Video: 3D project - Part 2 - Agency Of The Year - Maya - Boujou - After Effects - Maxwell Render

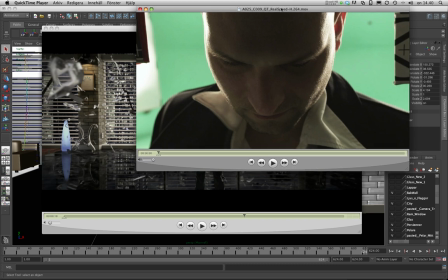Um, it looks so fast, but it is. This is the real speed.
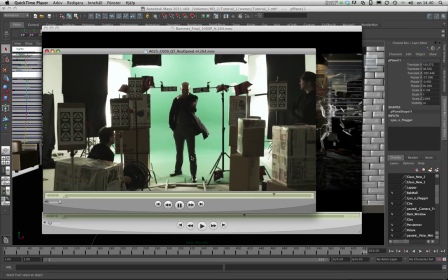So think about pulling the focus on that. It's moving so fast.
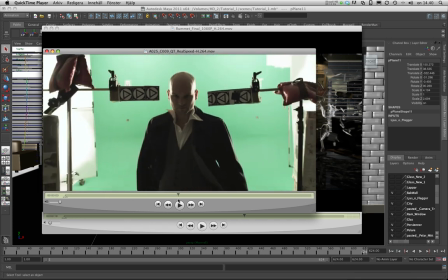The doll is moving so fast, and it has to be sharp all the way. It's really hard.
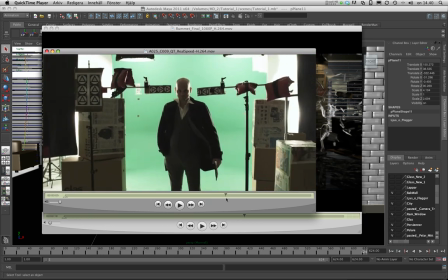And since I was the focus puller on this shoot, so it was.
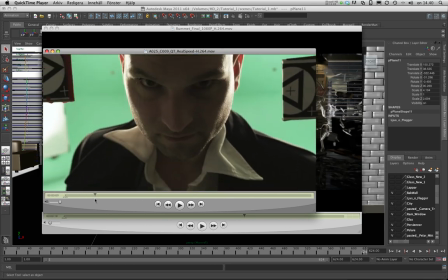I'm not a focus puller, so it was extra hard for me to keep it sharp.
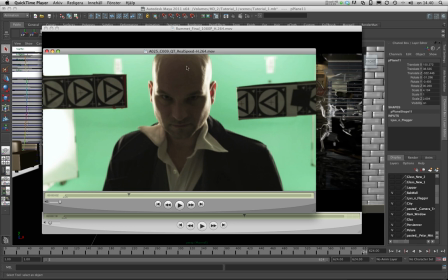Actually, I lose the focus. It's a little bit soft over there, but I had to in post make it sharper and replace the eyes and stuff like that to make it look sharp all the way.
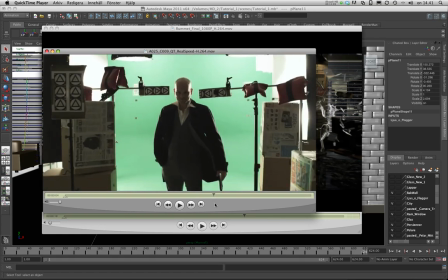Mm. So that was a a little issue we had.
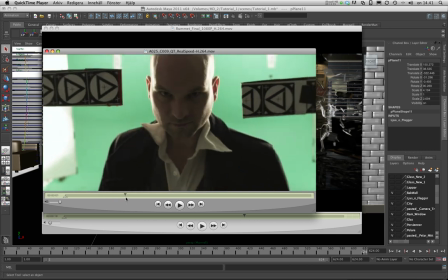Um, the DP was Iga Mickler. She's really talented.
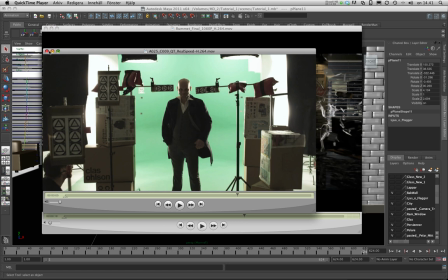I work with her a lot. She let me see if I can find her website.
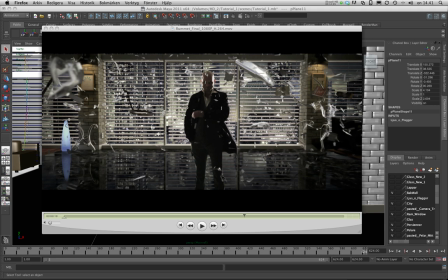Oh, yes, here it is. There it is.
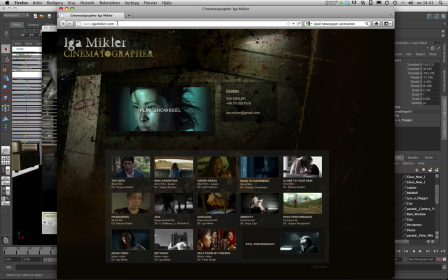This is her website. I'm going to let me copy the
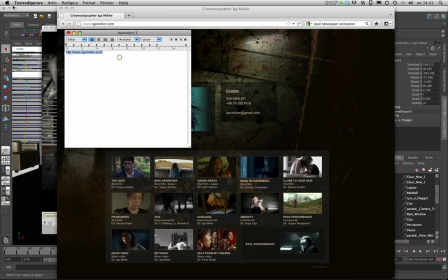the link and make it larger so you can see. Yeah, this is her website if you wanna check out all the stuff she made. Yes.
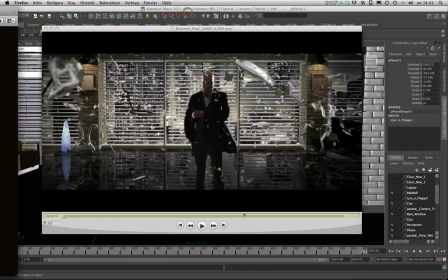I'll move it out of the way so I won't have to keep making new ones. Yep. So let me see what else. What else?
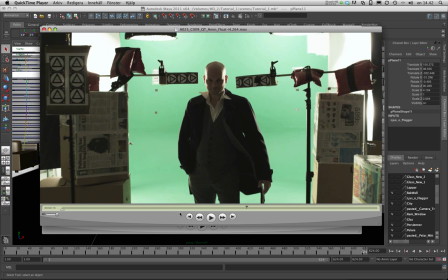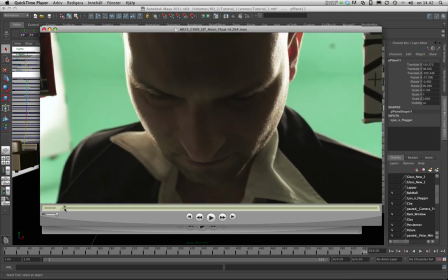Maybe. I mean, why we made it slow motion was because
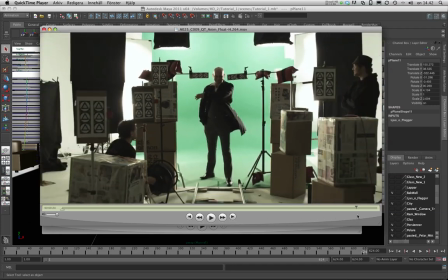we could have just turned off the fan. You see, we have a fan here, like blowing there,
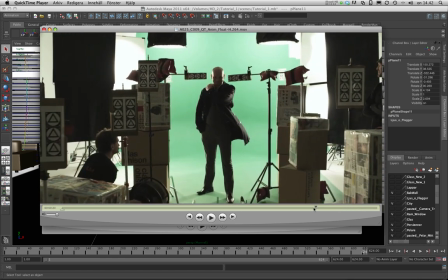but I think it gives it another level of coolness, coolness, if you can say that.
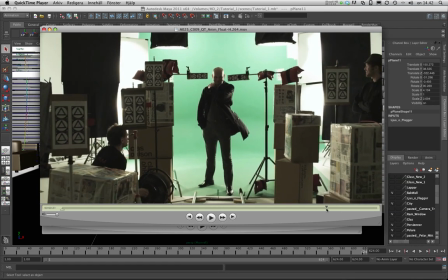Having it in slow motion. But if we wanted to, we could have turned this one off, the fan,
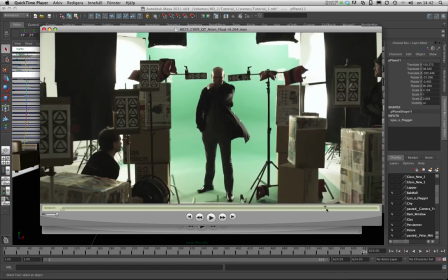and having like move really slow and make the whole, because it had to be 30 seconds, the entire animation.
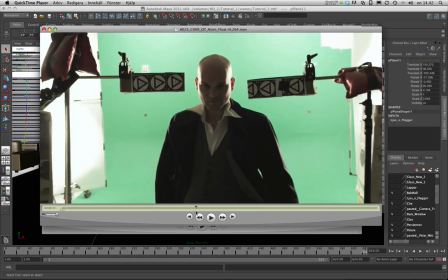Um, so yeah, it could have worked in a normal speed, but I wanted to make it in slow motion,
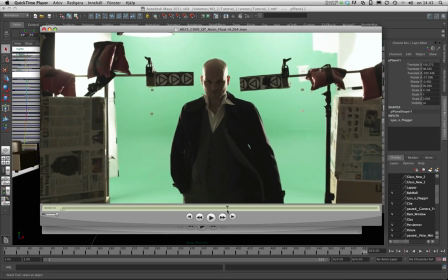and I'm not going to say that I regret it, but it was a lot more work than I wanted to,
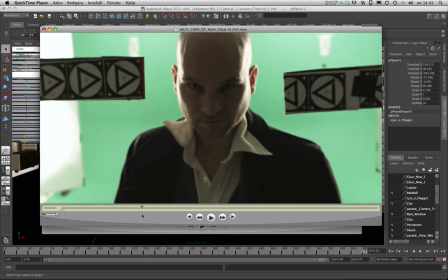uh, since I had to make this, replace the eyes, make them sharp all the way, and yeah.
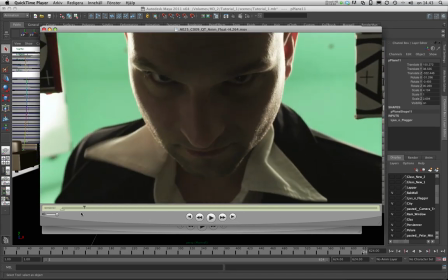But that was another issue.
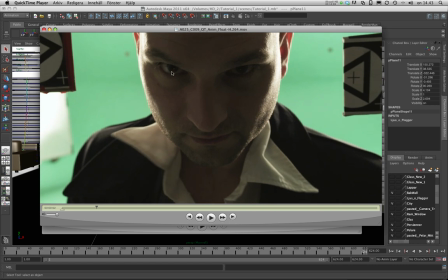I also, the DP wanted me to put, like, you see this little glare here. We had a little lamp on the red to make that glare pop.
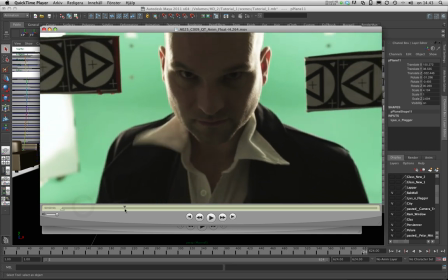But as soon as the camera moves back, the glare disappears totally.
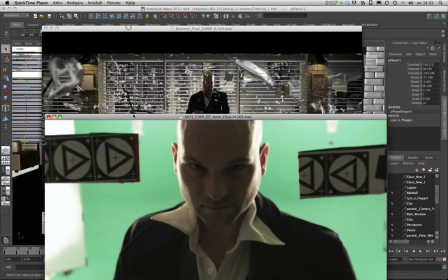You can't see it. But in the final shot, if you look at the final shot, that little glare,
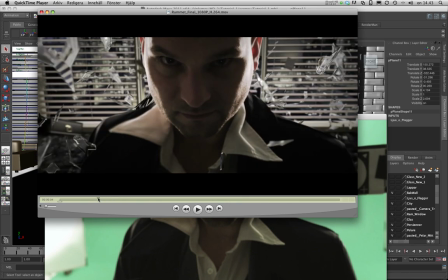the white spot, is there like all the time.
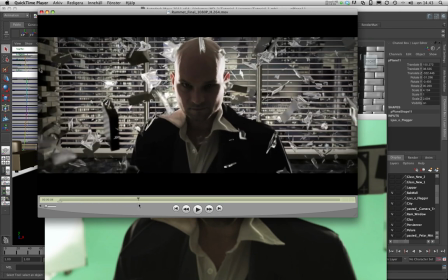It's there. It's there. It's there. It's there.
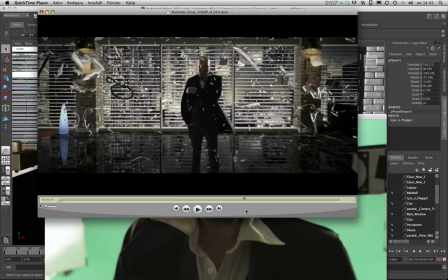So I motion tracked the eyes and I made the glare stick to that.
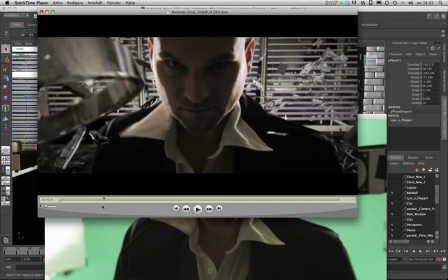So it looked like it was there all the time. Yes.
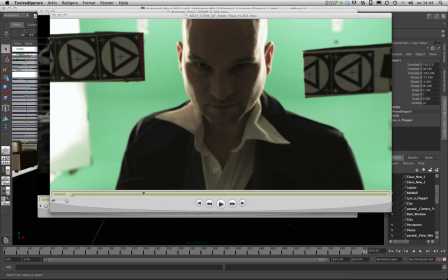Let's see what else. So that was some of the problems we had while we shot it.